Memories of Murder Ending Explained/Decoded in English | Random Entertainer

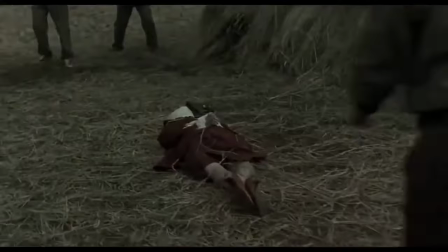[0:00]
Memories of Murder, a movie which made us laugh, scared and sad at the same time.
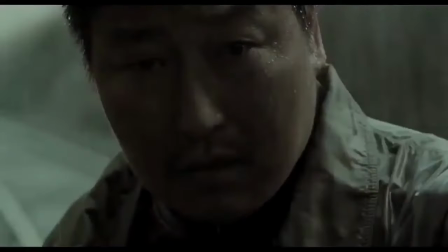[0:05]
A cinematic masterpiece by Bong Joon-ho, which will never be forgotten in ages, so everyone,
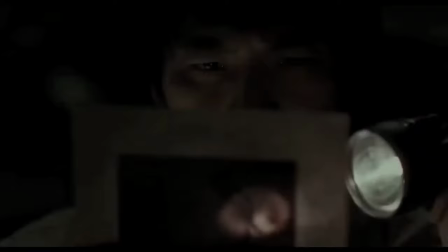[0:11]
today we're here to decode the ending of Memories of Murder, where I'll explain every possible detail in the ending,
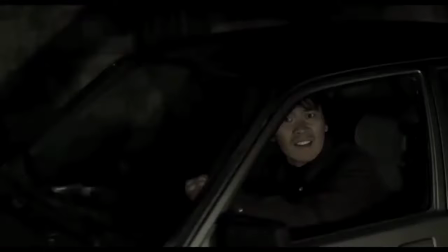[0:18]
through which you can understand the movie much more, understand it much deeply, so, let's start today's video.
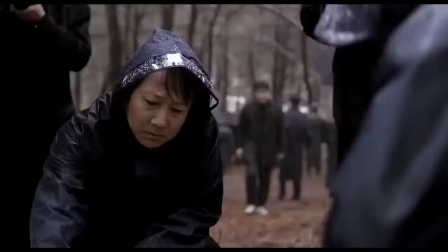[0:29]
So, when Detective Cho sees the corpse of the little girl,
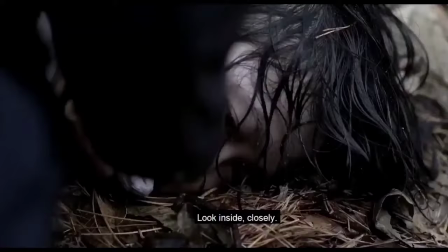[0:33]
he gets extremely sad and depressed as he felt a lot guilt about it because he could have saved the girl if he had just worked more strictly,
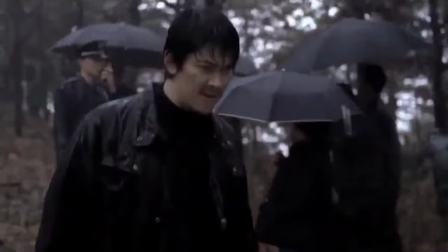[0:41]
but sadly he couldn't. And by doing this he is just trying to do one good thing possible as he had completely failed to save her and his failure,
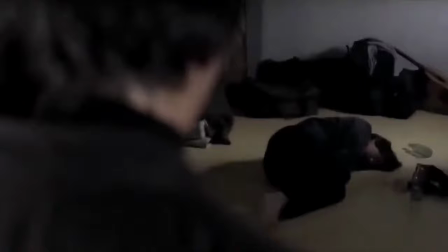[0:50]
sadness and depression is represented here via such dark atmosphere and rain.
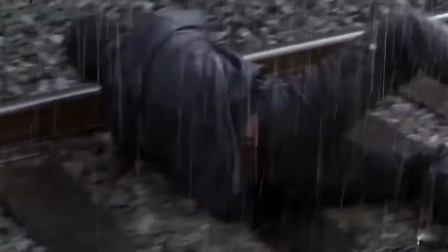[0:55]
Then he directly goes to the suspect and drags him out, beat him up as he just can't control his anger now,
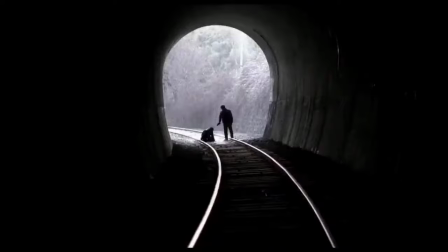[1:02]
after such failure of him, and he puts handcuffs in suspect's hands, and waits for Detective Park to arrive with the documents, and here, the documents are symbolized as hope, hope of the detective, hope for justice, hope for truth, hope for finally ending all this.
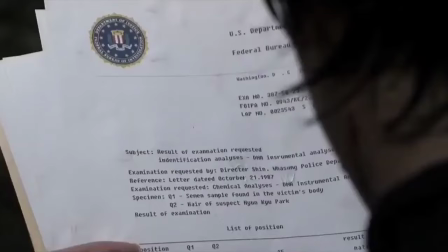[1:19]
Then the local detective arrives with the documents, and as he opens and read the documents, he found out that the suspect is not the killer.
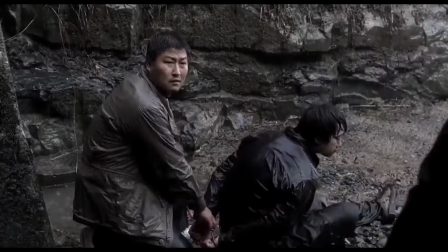[1:27]
And he was too stunned to say anything, and he refuses to believe the documents and if you might have noticed then in the whole movie he
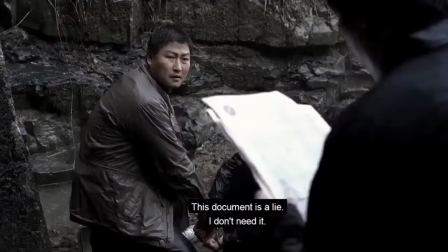[1:34]
kept saying that the documents doesn't lie but in the end as he really felt the real bitterness of the truth he refused to believe in it and
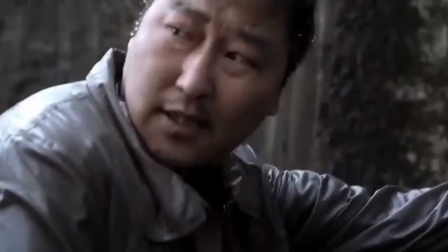[1:42]
still tried to kill the suspect as he just can't live his life knowing that he literally wasn't able to do anything in this case he just can't let this
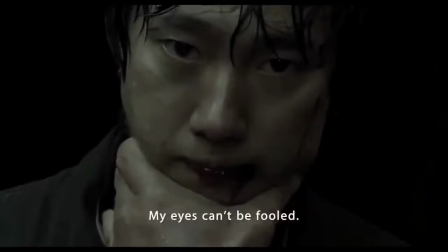[1:51]
fact go beneath his chest he's that heartbroken right now and he started saying that the document is a lie but actually it wasn't and
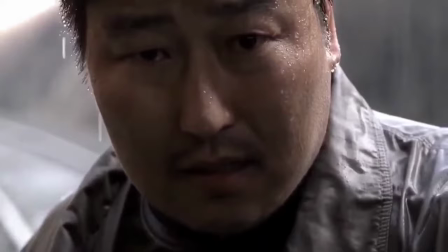[1:59]
detective park tried to identify the suspect as the killer with his skill he
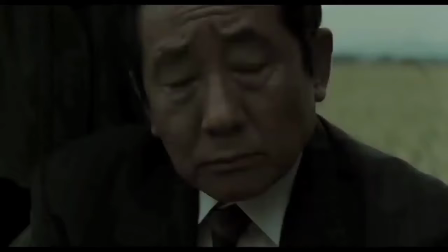[2:04]
had used throughout the movie but even he also failed and realized that he can't
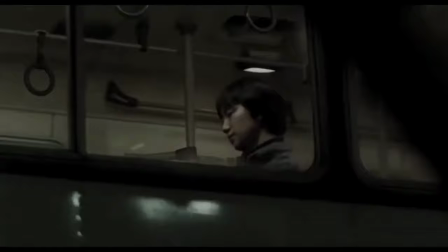[2:08]
identify killers just by taking a look at them so did you notice something
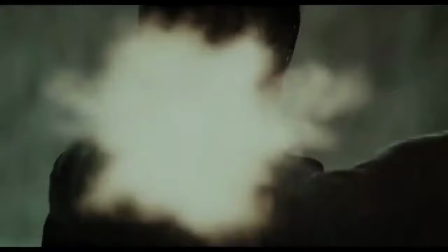[2:13]
if you've noticed then both the detectives throughout the movie strongly believed
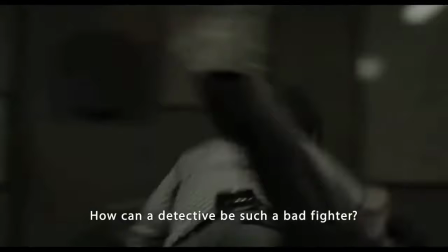[2:18]
at their skills and beliefs but in the end when they tasted the bitterness of it they realized how wrong and serious it was.
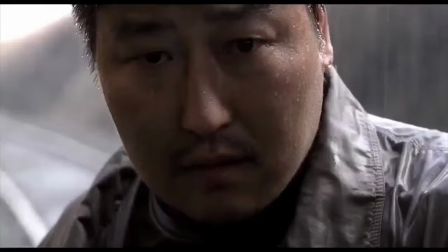[2:25]
And here's a deep detail, when Detective Park is looking at the eyes of the suspect, he's directly looking at the camera, even the suspect is directly looking the camera, which tells two things, first, that when the detective is looking straight at the camera, he's looking to all the audience, all the common people,
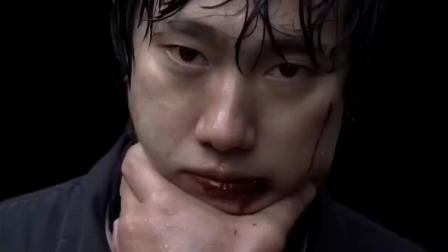[2:43]
and as everyone looks pretty much ordinary, same goes to the killer who also looks very ordinary like everyone else, and that's how the detective is not able to identify him as the killer and second when suspect looks at the camera it means that us the audience
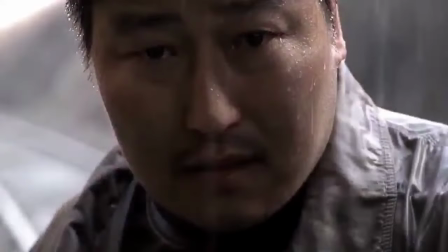[2:58]
with the detective are looking at the eyes of the suspect to find if he's the killer then but we couldn't and he tells the suspect to
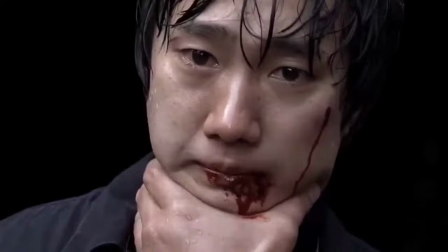[3:06]
go away and after that for a brief moment the suspect breaks a little bit which proves that he's not the killer because the killer
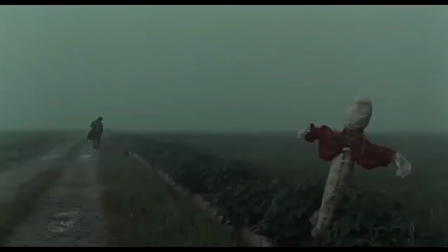[3:14]
who has done so many murders rapes for him a torture like this shouldn't be a big thing but the suspect breaks a little bit,
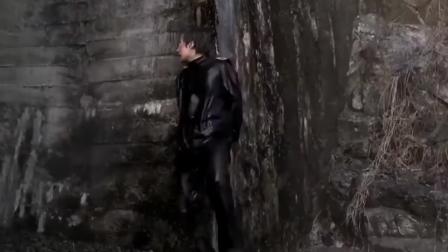[3:21]
which definitely proves he's not the killer. And a train comes, and he pushes the suspect the other side of train,
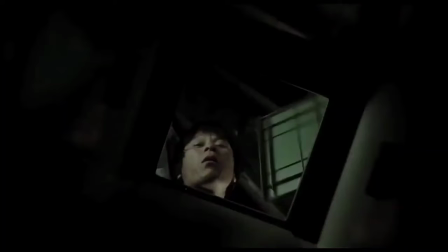[3:28]
and himself and Detective Cho the other side, which represents their different pathways now.
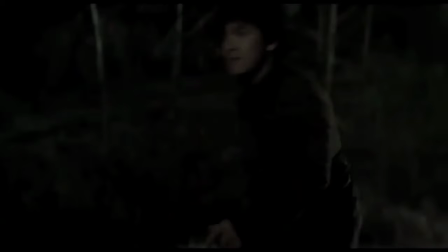[3:33]
As the detectives from now are on a different route, and the suspect is in a different one.
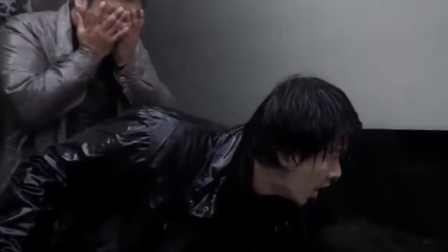[3:39]
And the train isn't just crushing the document, it is crushing the hope of the detective, but Detective Cho goes to kill him anyways,
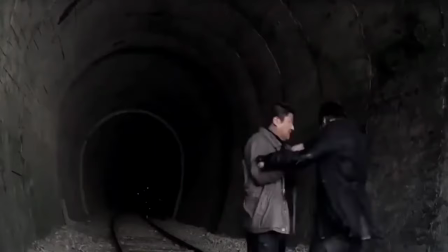[3:46]
but he couldn't. and detective park manages to convince him to let the suspect go and
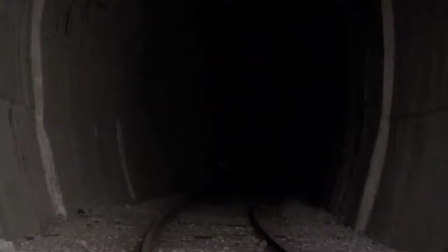[3:52]
the suspect goes in the darkness and disappears which represents the disappearance of the identity of the killer as well and the darkness also represents nature of the killer and as the detectives are on the brighter side it represents their nature and the darkness also represents that they literally have very less evidences to find the killer and how far they're from him and finding him in the darkness without any conclusive evidence, is just like trying to find a needle in grass.
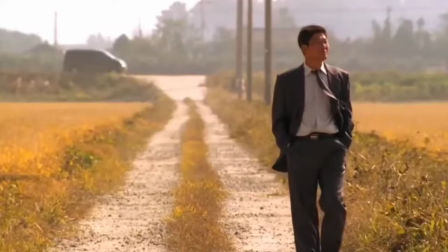[4:21]
And as the detectives are little inside the tunnel, it represents their progress in case throughout the whole film.
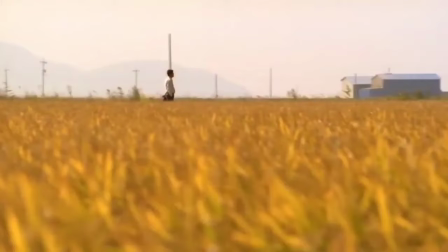[4:27]
And after this the movie time jumps, and we see retired detective Park again in the same spot where the movie began,
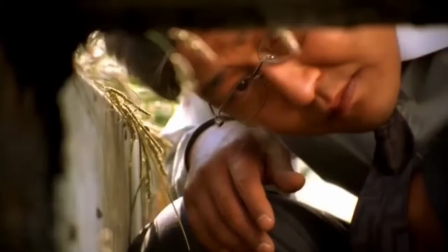[4:34]
and this whole sequence represents the title of the movie, Memories of Murder. As his memories of the murders which happened in the past, again led him here.
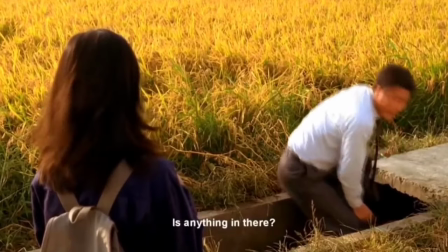[4:43]
And then he finds a little girl in the same spot, which also tells that how vast is our world,
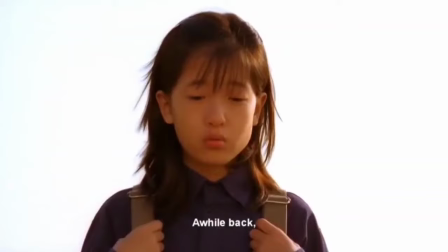[4:49]
and the killer has enormous options around him, then the girl tells that a man was also here yesterday in the same spot,
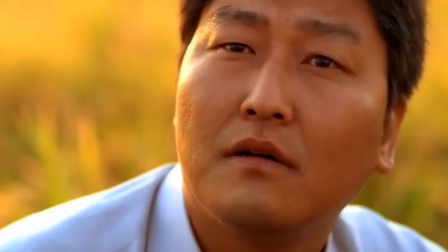[4:56]
checking things, which proves one point of the movie, that the killers always come back to the crime scene.
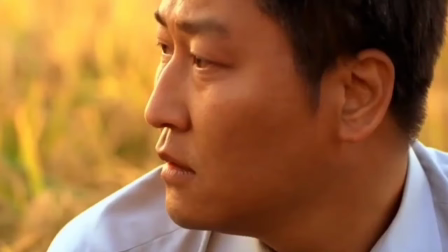[5:02]
Then Park asks the girl about how he looks, and the girl replied ordinary,
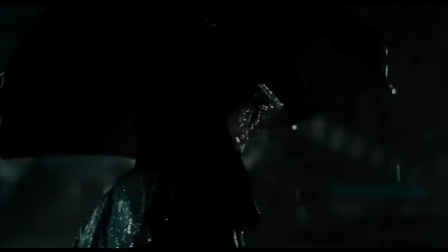[5:07]
then Park looks at the camera to us, ordinary people, and notices that the difference between killers and normal people is not much,
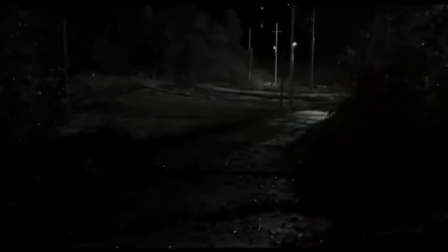[5:14]
they are also humans, and don't have a specific mark or something, through which you can identify them,
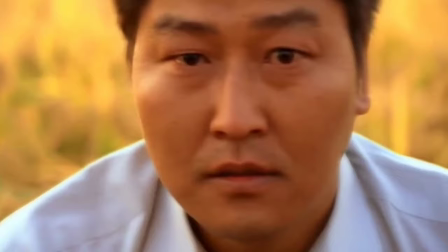[5:20]
and god knows, how many bad people might have been walked in front of us, and we didn't even have noticed it.
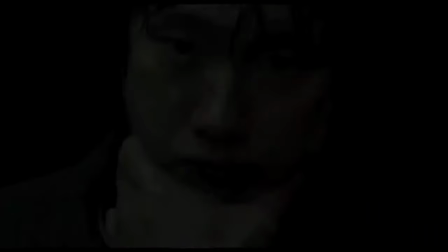[5:27]
And except this there's one more meaning this scene conveyed, which was a direct message to the killer by the director Bong Joon-ho.
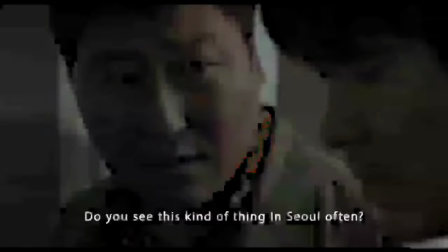[5:34]
As Park looks at the camera it means that no matter, wherever you are, there will always be someone,
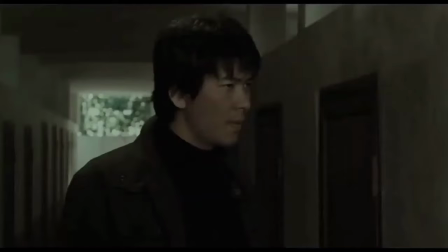[5:40]
looking for you, and he was right, as the killer got caught some years before.
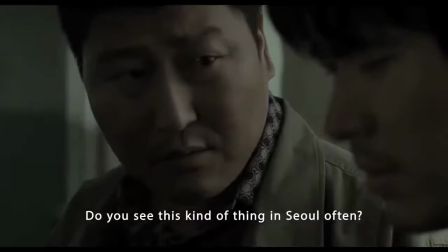[5:45]
So everyone, this deep is the ending of Memories of Murder, you can't help but will appreciate it every time you hear the name, Memories of Murder.
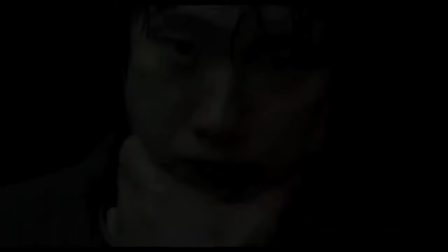[5:54]
Massive respect to Bong Joon-ho for creating such a cinematic masterpiece.
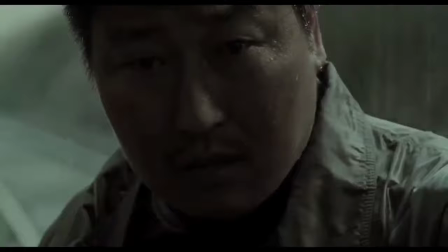[5:59]
Anyways, that's it for today's video everyone, I hope you've enjoyed it and understood everything,
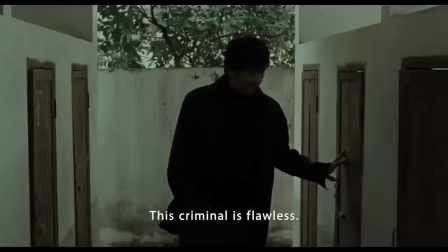[6:05]
if yes, then make sure to let me know, I'll meet you in my next video, till then goodbye.